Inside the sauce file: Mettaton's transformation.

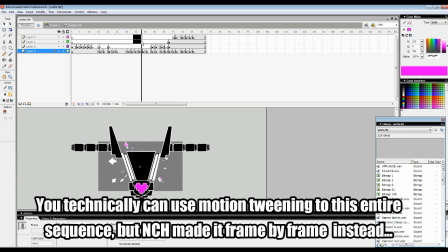(20:30)
I just moved the assets here and there. So there's this all done two frames per keyframe. You can see the morph it's more of, you can see how I morphed the shoulder blades. So the shoulders are actually like this. They are actually taken apart from the box shape.
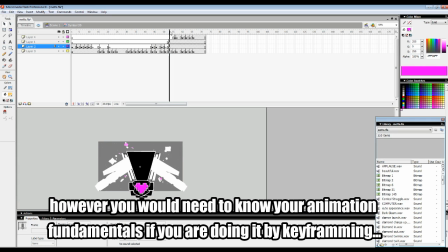(20:52)
So from here, I made them all white. So you can see there's a change in shape suddenly.
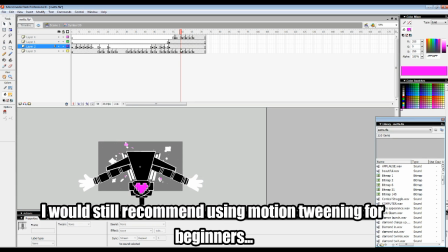(21:00)
So see, from here, this is the anticipation. 3 frames anticipate, and then snap up and change. I'll redraw the actual shoulder blades, the shoulder armor, to something new and do a white effect.
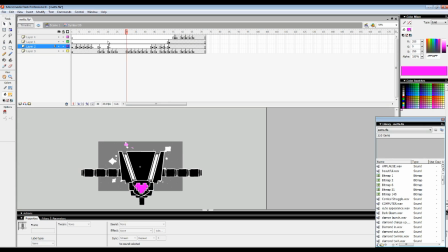(21:15)
So it's a snap. It's like a morph. It's something like a morphing technique. So you can see your eyes won't pick up that I actually just switch to a different asset to show this transformation sequence.
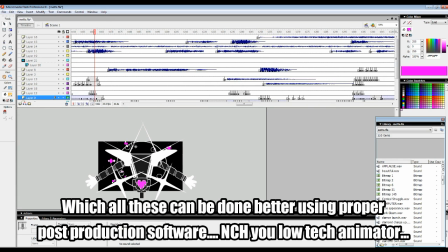(21:33)
So yeah, so this is, and then you just add in more particle effects, more shine, more light, and Skybase will do even more to it.
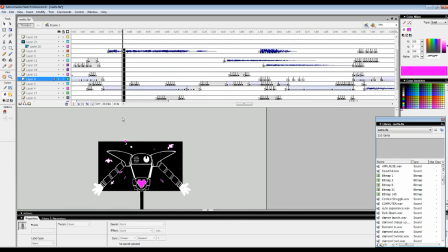(21:42)
So you can, okay, so the next sequence, the chest, it's the same thing.
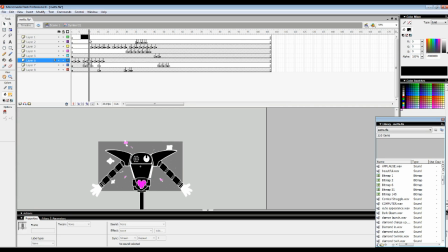(21:50)
So you can see it's just moving down this shape, moving down and just expanding this outwards.
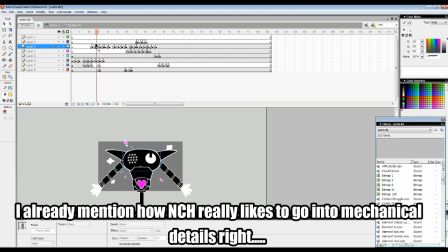(21:59)
I usually just break them, but because all these I just group, I never really convert them to symbols, so it's based on how I do my stuff.
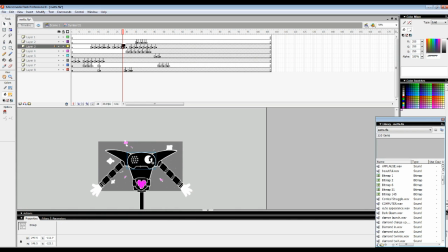(22:12)
So you can see these are just going down and just tweaking turning around the knots and stuff. It's a snap to have impact.
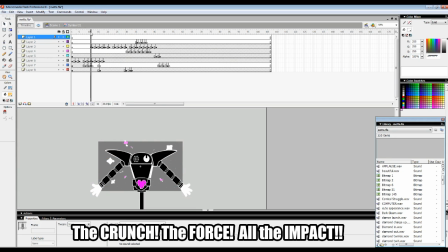(22:21)
It's like give it the lock, the force of the mechanism.
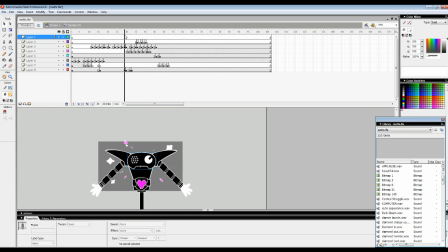(22:32)
So every time something comes out, so like every time something new comes out, there'll be flashes of white to signify something appearing.
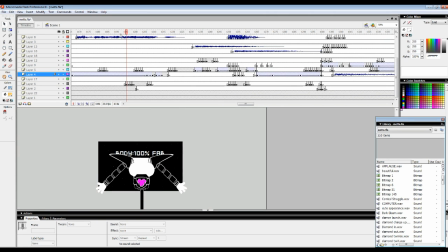(22:44)
So while all this is doing, I'll be scaling down the size of it to do a pen. Text, if you see the text of this, these are just regular text. I just move them up and down to do the shaking effect.
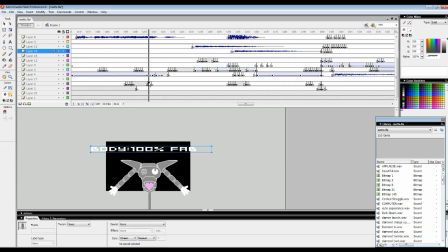(23:00)
Boom. And then these are just cleaning out, just scaling up the text, flattening them.
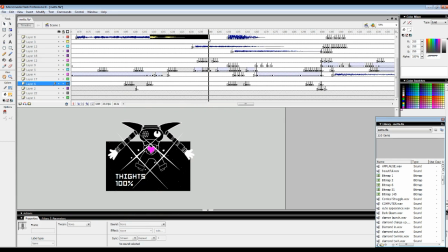(23:09)
So for the legs are all, I think they're all frame by frame. So every time something comes out white, make them all white, give the impact.
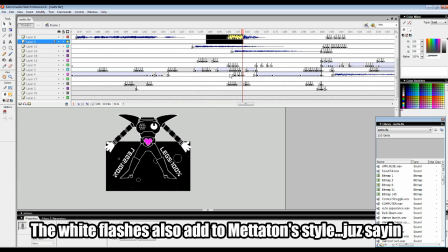(23:24)
Again, shake them. It's always shake the assets around, give them some impact.
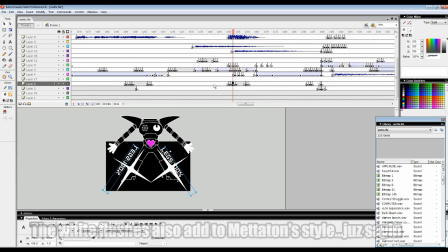(23:31)
The text appearing also frame by frame.
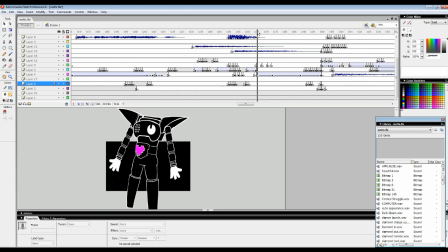(23:35)
And okay, so this part is another frame by frame drawing sequence. So you can see it's based on this first keyframe, and I just start drawing it.
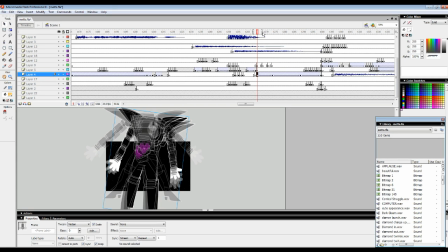(23:50)
Yeah, you can see with the onion skin. So I just
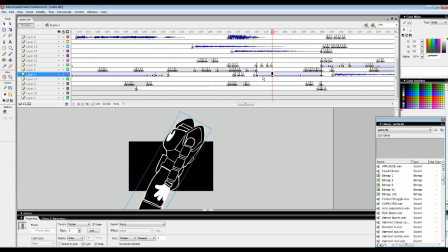(23:59)
if I'm not wrong, this is actually also in parts.
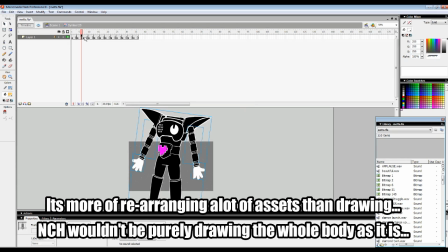(24:04)
You can see, yeah, all these are drawn are all in parts, and I just redraw some sequences and reuse them.
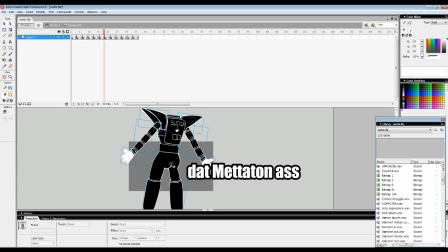(24:15)
Of course, the butt the butt is redrawn.
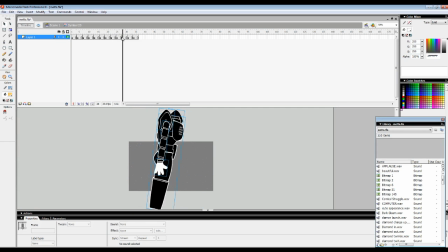(24:19)
Yeah, and it's the same thing. It's just save time, you flip here and there, but just make sure that while you're flipping,
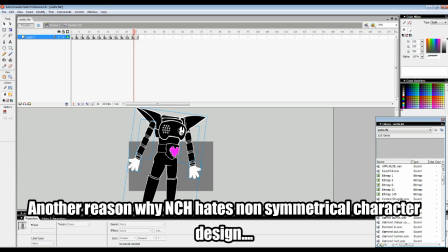(24:32)
non-symmetrical items should be where they are, or else there will be something wrong with the sequence.